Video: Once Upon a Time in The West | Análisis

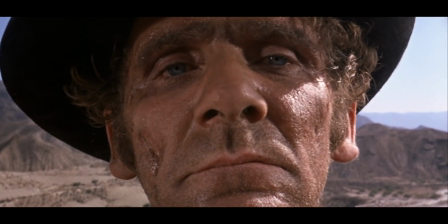(4:02)
Esto sumado al hecho de que los rodajes eran del tipo Torre de Babel, en el que cada actor habla su idioma y luego es doblado, explica el bajo coste de estas producciones.
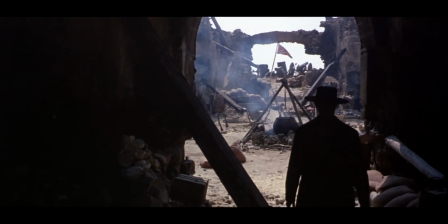(4:10)
Pero para Hasta que llegó su hora, Paramount le ofreció al cineasta un presupuesto de 5 millones de dólares y a la estrella,
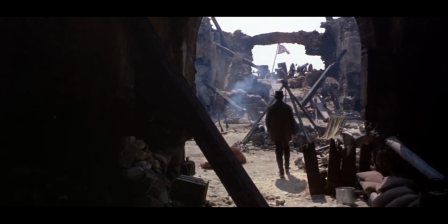(4:17)
que había sido habitual en el cine de John Ford, Henry Fonda. Leone lo tuvo claro desde el principio, Fonda debía ser el villano.
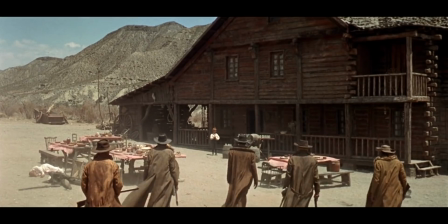(4:24)
En la escena en la que es presentado al espectador, está de espaldas mientras la música se encuentra en su momento más álgido.
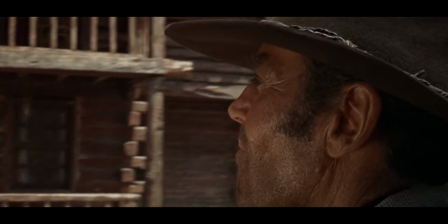(4:30)
La cámara gira sobre él revelando su rostro tras realizar una matanza, indicando que sus intenciones no son buenas.
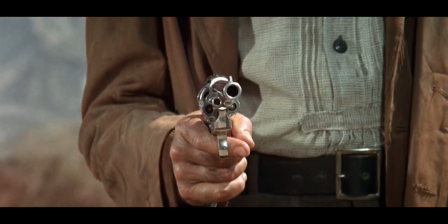(4:37)
Después de un primer plano de su cara, el personaje asesina a sangre fría a un niño.
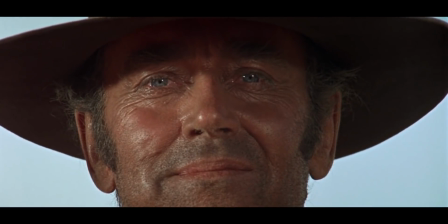(4:42)
Ver al atractivo actor de ojos azules interpretando al malo de la película suponía
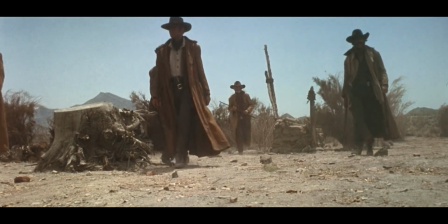(4:47)
sacudir cualquier concepción que el público pudiera tener del western. I finally went to an optometrist and had
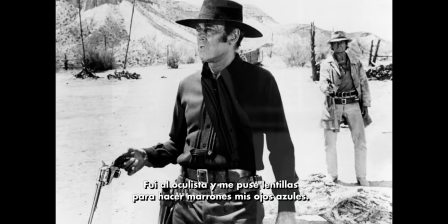(4:55)
contact lenses made to make my baby blues brown. Sergio takes one look at me and says, off.
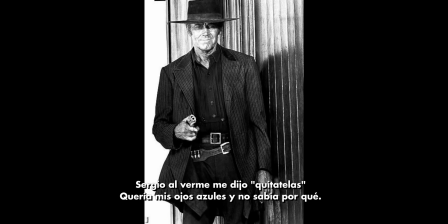(5:01)
He was buying the baby blues. He wanted, and I didn't know why until I realized.
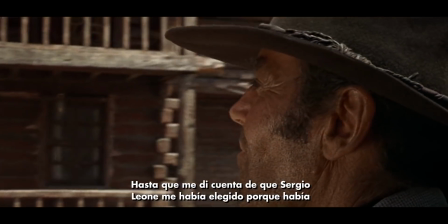(5:06)
And Sergio Leone had cast me because he could imagine at this moment the audience saying, Jesus Christ, it's Henry Fonda!
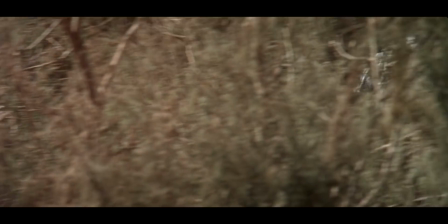(5:14)
La historia estaba confeccionada por Bernardo Bertolucci, Darío Argento y el propio Leone.
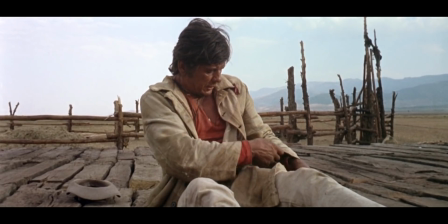(5:20)
Una historia sobre un enigmático pistolero sin nombre interpretado por Charles Bronson,
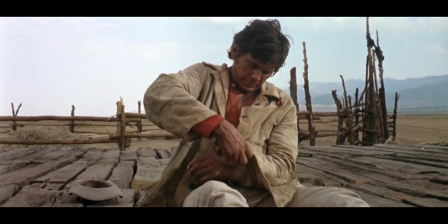(5:24)
que recoge el testigo de Clint Eastwood, que no pudo interpretar al personaje por cuestiones de agenda.
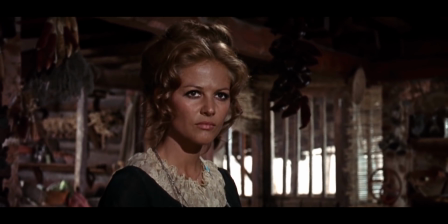(5:29)
Al reparto se suman Claudia Cardinale como Jill, una ex prostituta recién enviudada que ha heredado unas tierras por las que pasará el ferrocarril.
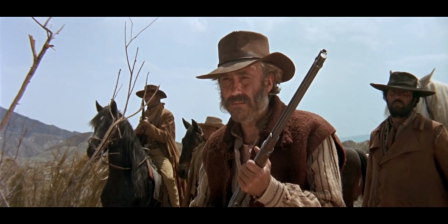(5:37)
Jason Robards como Cheyenne, un preso fugado acusado de matar a la familia de Jill.
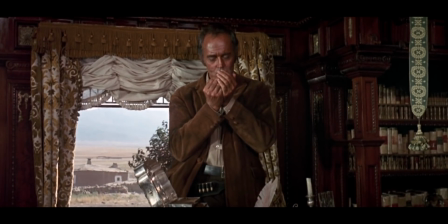(5:42)
Y Peter Fonda como Frank, el verdadero responsable, que trabaja para un magnate que quiere hacerse con el control del ferrocarril.
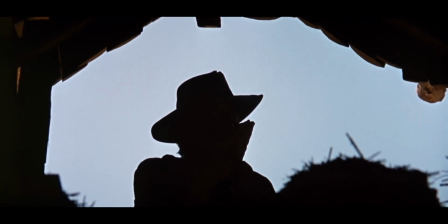(5:49)
La motivación del protagonista, apodado Armónica, para perseguir a Frank no es clara hasta el final, por lo que la historia de venganza queda relegada a un segundo plano.
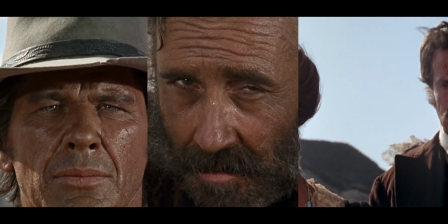(5:58)
Mientras Jill intenta cambiar de vida y buscar un futuro mejor, Armónica, Cheyenne y Frank son reductos de otra época, que no encajan en el progreso,
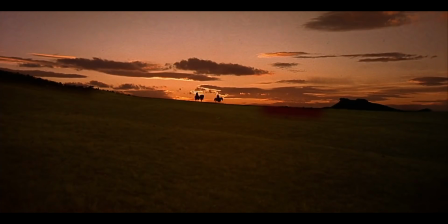(6:06)
personificado por el ferrocarril, igual que los indios Cheyenne no encajaban en los ya cimentados Estados Unidos de América.
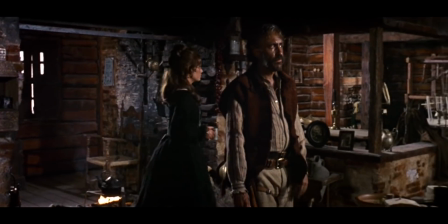(6:17)
La presentación de Cheyenne nos explica bien esta condición de forajido de otro tiempo. Jill está charlando con un camarero en una taberna.
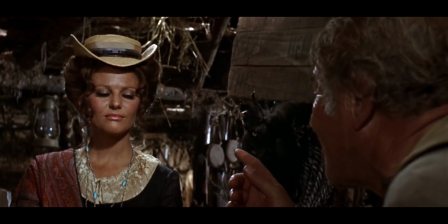(6:25)
Entonces se escucha jaleo fuera,
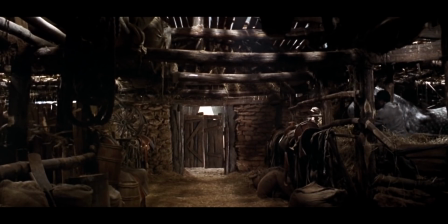(6:28)
sonidos de caballos relinchando y todos los clientes prestan atención a la puerta, preguntándose qué estará pasando.
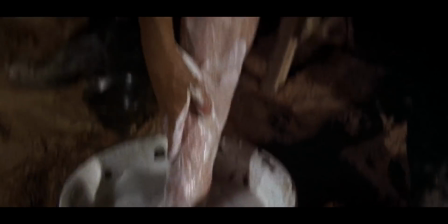(6:34)
Entonces se escucha un disparo y todos los personajes se ponen alerta. Lo que entre por la puerta debe ser una amenaza inminente.
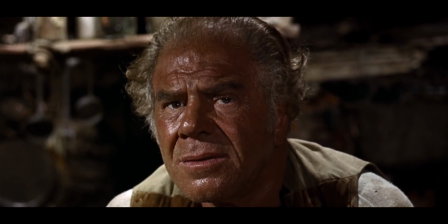(6:41)
Los disparos se suceden dejando a todos perplejos. Cheyenne entra por la puerta en un plano general de la misma. Vemos su silueta a través del marco y luego un plano medio del personaje de espaldas.
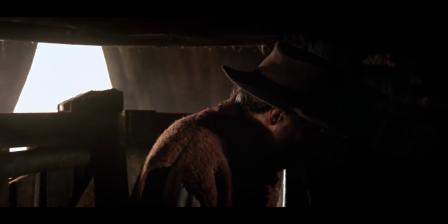(6:52)
Así Leone mantiene el suspenso. Incluso mientras se gira, su cara sigue en sombra, mientras el cuadro pasa a ser un primerísimo primer plano.
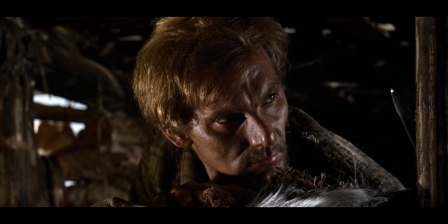(6:59)
Los siguientes planos son las reacciones de los parroquianos mientras suena el leitmotiv del personaje.
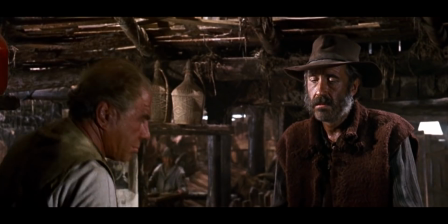(7:06)
La cámara lo sigue acercándose a la barra, donde pide un trago. El camarero le ofrece una botella, Cheyenne la descorcha y se la lleva a la boca revelando unas esposas.
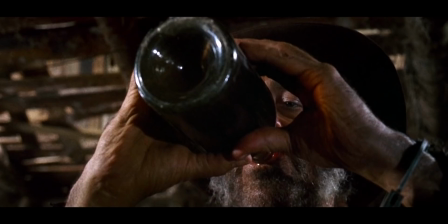(7:15)
La cámara hace zoom para enfatizar esto, presentando a un fugitivo de una forma sublime.
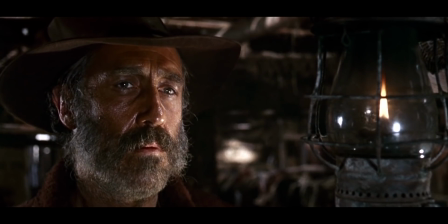(7:21)
Entonces empieza a sonar el tema del protagonista, algo en lo que Cheyenne repara, haciéndonos ver que la música es diegética.
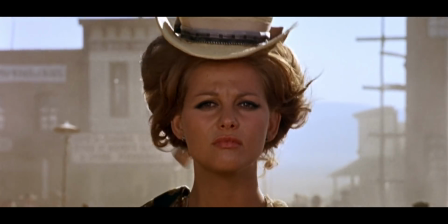(7:27)
Ennio Morricone compuso la banda sonora antes de que la película fuera rodada, por lo que Sergio Leone aprovechaba para reproducirla en el rodaje.
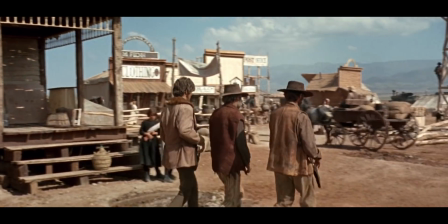(7:35)
Es decir, los actores estaban escuchando en todo momento la misma música que oímos en el montaje final,
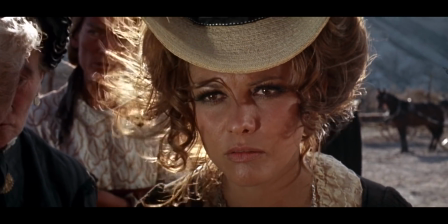(7:40)
lo que hace que sus expresiones coincidan a la perfección con el sentimiento de la melodía en un ejercicio totalmente manierista.
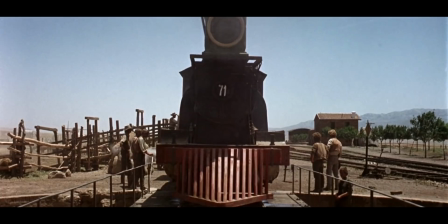(7:47)
El tren, el símbolo del progreso, llega a un apeadero. De él baja Jill.
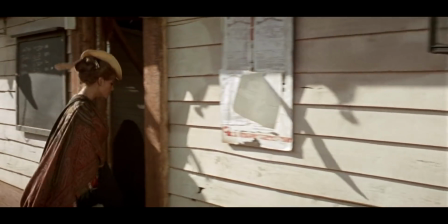(7:52)
Está sola, pues nadie ha ido a recogerla. La cámara la sigue hasta que se mete en la estación y haciendo un traveling sobre el edificio descubre la ciudad de Sweetwater.
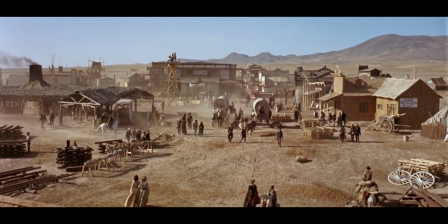(8:00)
El leitmotiv que Ennio Morricone compone para el personaje es esperanzador y romántico, como el futuro que ella espera.
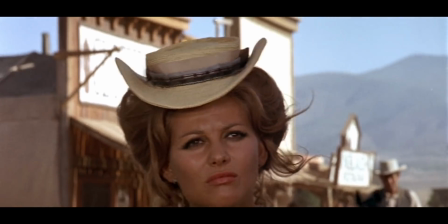(8:10)
La ciudad es vibrante y repleta de vida, pero es falsa.
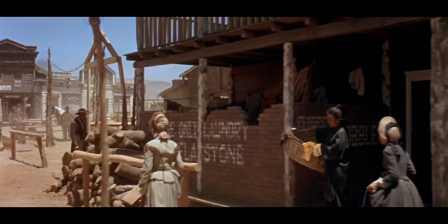(8:15)
Son los decorados del desierto de tabernas en Almería, algo habitual en el género del espagueti.
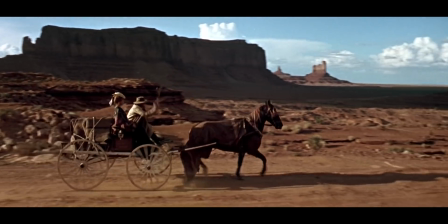(8:21)
Acto seguido, Jill viaja hasta su nuevo hogar. El paisaje ahora es el mismo que utilizaba John Ford en sus películas, el desierto de Monument Valley.
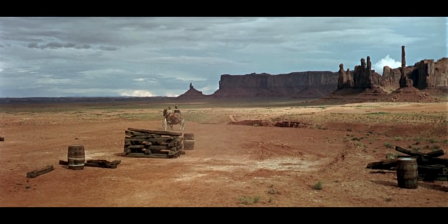(8:30)
Una depresión sobre la que se han formado mesas, el auténtico oeste americano.
Monument Valley.
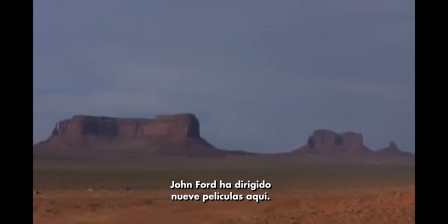(8:37) John Ford has shot 9 movies here.
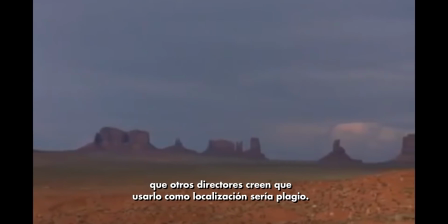(8:40) It's become so identified with him, other directors are convinced that using it as a location would be plagiarism.
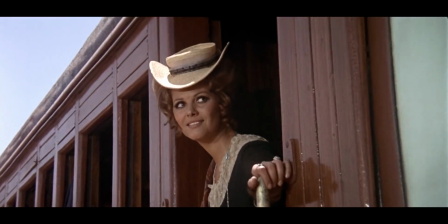(8:48)
Que Jill sea presentada junto al ferrocarril, para luego pasar por el oeste del cine de Ford, no es baladí.
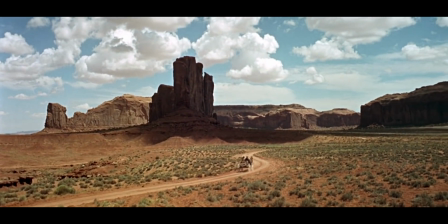(8:54)
Sergio Leone está homenajeando un género en el que cree que ya lo había dado todo. Hasta que llegó su hora, convierte el spaghetti western en western crepuscular.
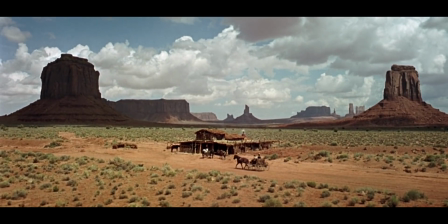(9:01)
La película está rodada en un aspect ratio de 2:35,
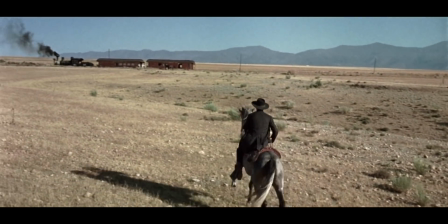(9:05)
una vista superpanorámica grabada con lentes de gran angular para lograr planos contemplativos y magnificar los paisajes.
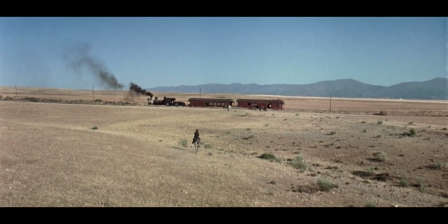(9:12)
Leone está escribiendo una carta de amor al género, a la vez que una despedida con la película que daría inicio a una nueva trilogía de secuelas
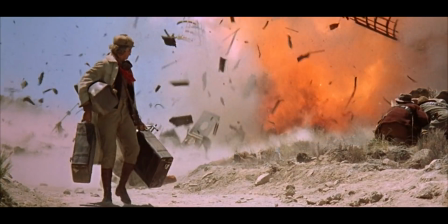(9:18)
espirituales que cerraría con Agáchate maldito y su ansiada Érase una vez en América,
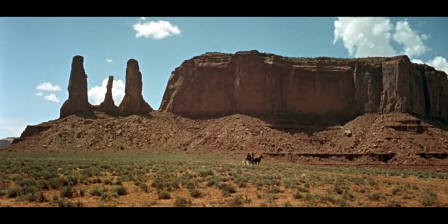(9:24)
conceptualizando así la palabra oeste en un testimonio audiovisual.
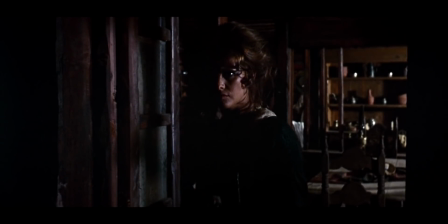(9:32)
Jill representa el futuro, el progreso que los renegados tratarían de impedir.
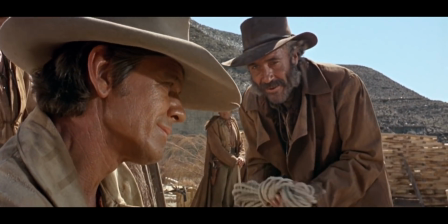(9:36)
Sin embargo, Armónica y Cheyenne la ayudan en su propósito de construir un pueblo en sus tierras, empezando por la edificación de una estación.
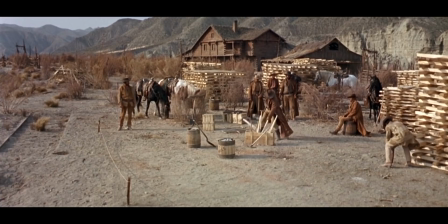(9:44)
Esto es porque los personajes se sacrifican en pos del bien común y también motivados por su venganza.
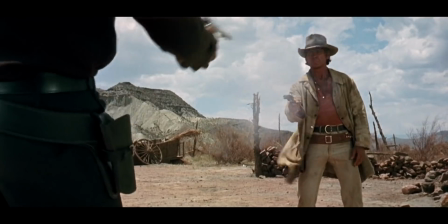(9:49)
Venganza que Armónica puede ejecutar en el duelo final,
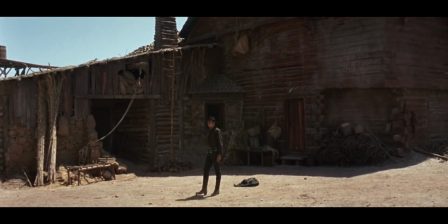(9:52)
Es habitual que en los duelos el tiempo se dilate en el montaje para construir una tensión que culmine en el fugaz tiroteo.
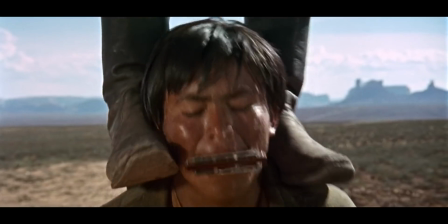(9:59)
La forma a la que recurre Leone en el clímax de Hasta que llegó su hora es dilatar este momento
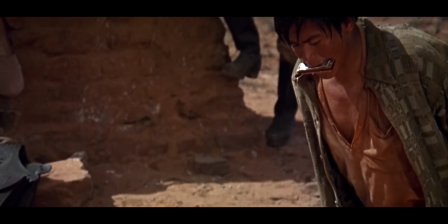(10:04)
de tensión a través de flashbacks en los que se muestra que Frank fue quien mató a su hermano.
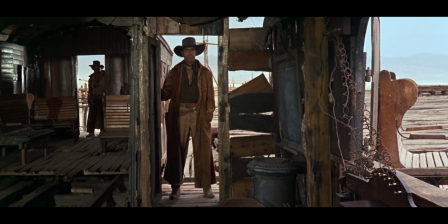(10:09)
En la escena inicial de la película se construye la tensión de otra manera.
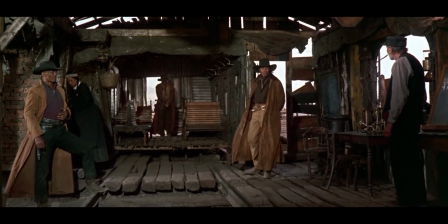(10:12)
Todo el sonido es diegético, los planos de tres pistoleros esperando en la estación son alargados para mantener al espectador en vilo.
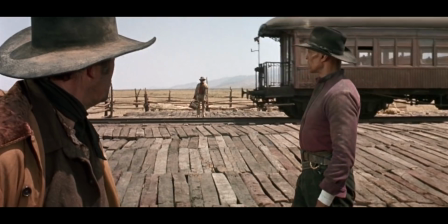(10:20)
Armónica aparece al otro lado del tren, no hace contacto con él, pues es un forajido que huye del progreso.
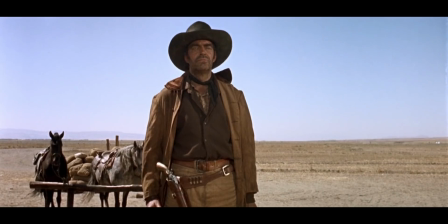(10:25)
Y de golpe la tensión culmina en un tiroteo.
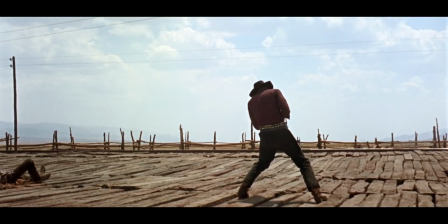(10:28)
Así son los primeros 15 minutos de la película, en los que el director se permite incluso incluir algún recurso cómico para aliviar la rigidez del momento.
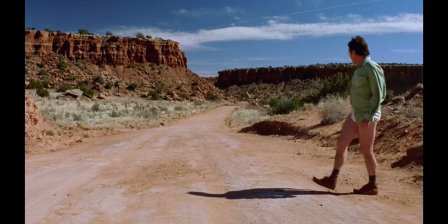(10:36)
La dirección y el montaje de esta escena son tan acertados que Vince Gilligan, el creador de Breaking Bad,
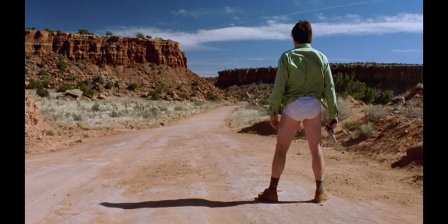(10:41)
se la hacía ver a los directores de la serie para que comprendieran la importancia del entorno,
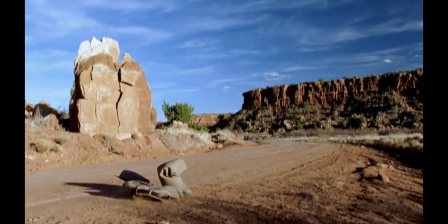(10:46)
de nuevo con el uso de lentes de gran angular, la construcción de la atmósfera y de la tensión, así como de los momentos más ligeros para aliviar dicha tensión.
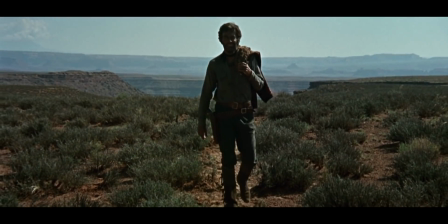(10:54)
La influencia de Leone en el cine posterior a él es notable en directores como Quentin Tarantino en Kill Bill o Django.
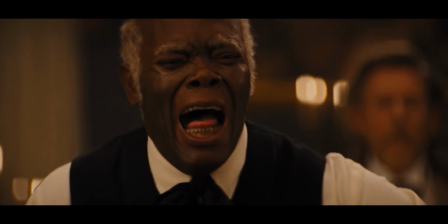(11:01)
Hasta que llegó su hora, sentó las bases para el nuevo western crepuscular,
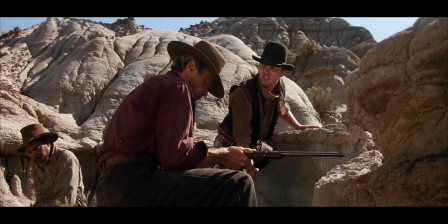(11:04)
cuya batuta pasaría a manos de Sam Peckinpah con Grupo Salvaje o Clint Eastwood con Sin Perdón, un legado del que es evidencia Hasta que llegó su hora,
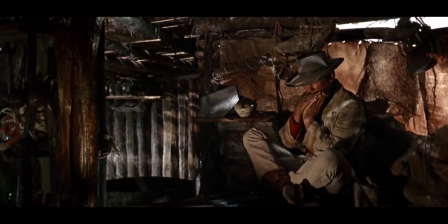(11:13)
que es un homenaje al western tratado como una fábula.
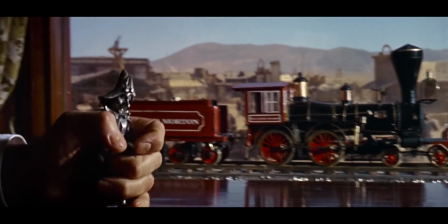(11:15)
Una fábula que captura la evolución de un género cinematográfico, inmortalizando de forma romántica un periodo temporal.
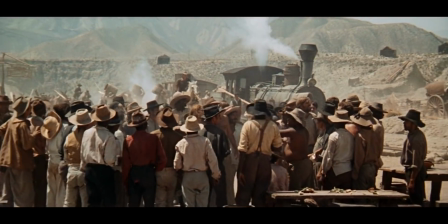(11:22)
Una fábula que sucedió en el oeste.